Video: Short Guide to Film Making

Want to make your video look pro without spending cash? I'm Tess and this is the secret. Know your tools and how to misuse them. If you know your camera, frame good shots and know some tricks, your good ideas can come up looking great.
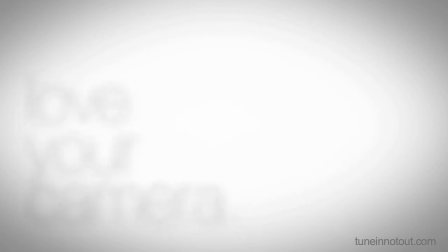Love your camera. Cameras come in all shapes and sizes. Some you have or borrow. Some you steal from a pro's van that take a lot of knowledge to operate or some like this that has autofocus, iris, white balance and sound levels. If you have a big camera and you're into knobs here's what they do.
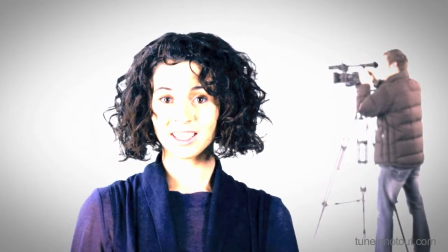The iris controls light and dark and that can create different moods.
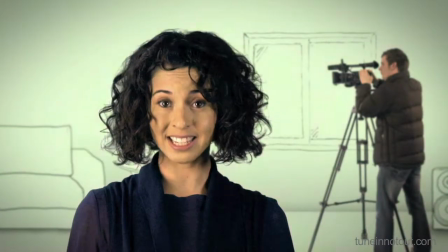White balance tells the machine what colour white is and that can create different effects. And don't forget to check your sound levels every time you change shots. If that's too techno, it doesn't matter.
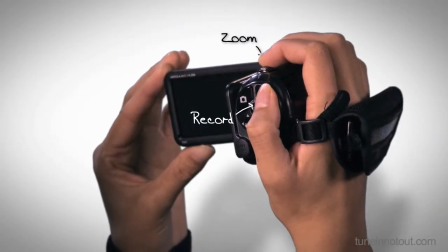Most cameras do it for you, so all you need are these. Record and Zoom.
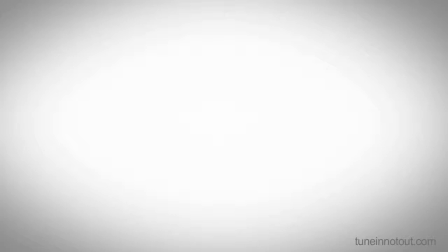So let's shoot. Frame your shots.
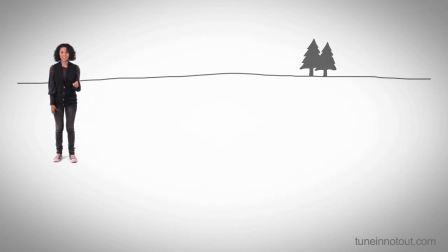Great pictures make great movies and different frames have different feelings.
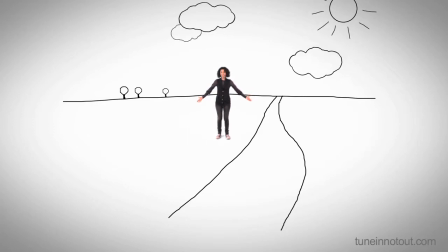A far shot tells us where we are and puts people in a place.
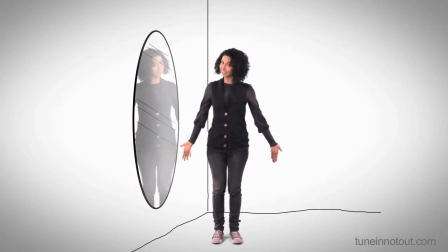Wide shots show a person and their body. Mid shots make us focus on their face.
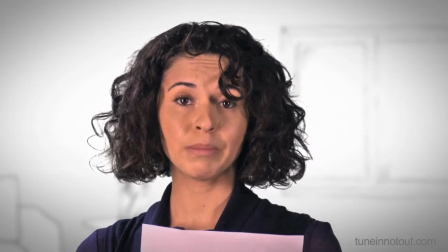Close shots make us focus on emotion.
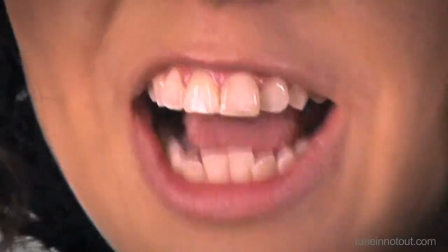And if you get super close, you can hide identity, focus on detail, or get arty.
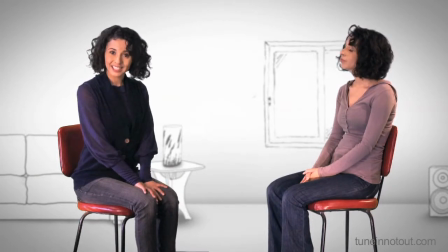Interviews mostly use this shot, so we can focus on what's being said, allow for TV safe area, and
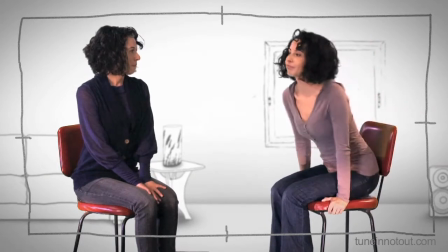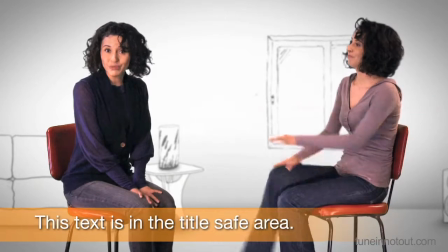leave room for titles,
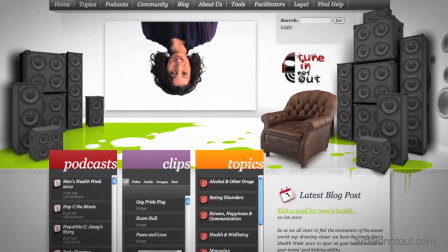but because your video will be shown online, you can break the rules, so long as you get a good effect. Most professional camera operators would say that their tripod is their best friend because
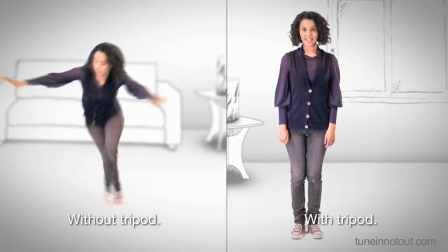it makes sure that you have a clean and clear shot and the viewer can focus on what's important. You can use pretty much anything to get the shot you want. skateboard.
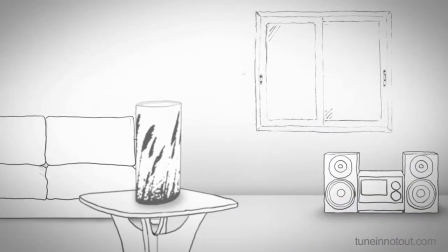Making your camera move creates action, suspense, travel. John Safran tied his camera to a dog and his video got enraged so really don't hold back.
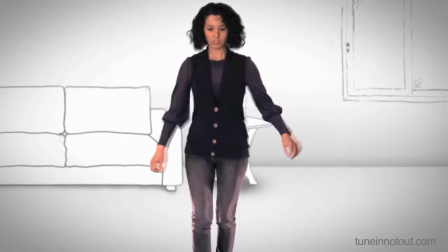You chuck away the tripod you get unsteady or panicked or even the classic There's someone watching me.
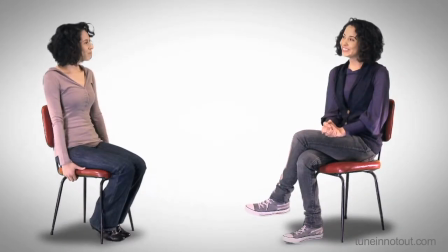Let's get talking.
Ready test two? Yep. Do you like ice cream? Yes. Good.
Always ask questions that need more than a yes or no answer.
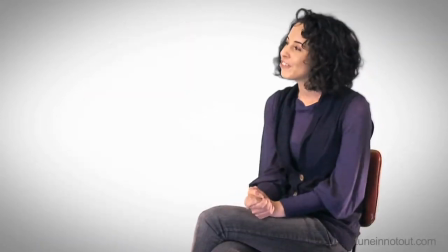What's your favourite flavour of ice cream?
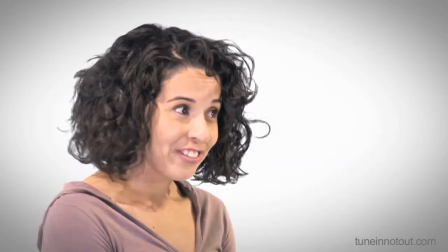I love ice cream, but my favourite flavour would have to be double chop-chip.
Did you see what I did wrong there? Oh yes. You really need to make sure that you nod and use your body language to show that you are listening rather than talk over the interview because that makes it hard to edit later. And it's weird.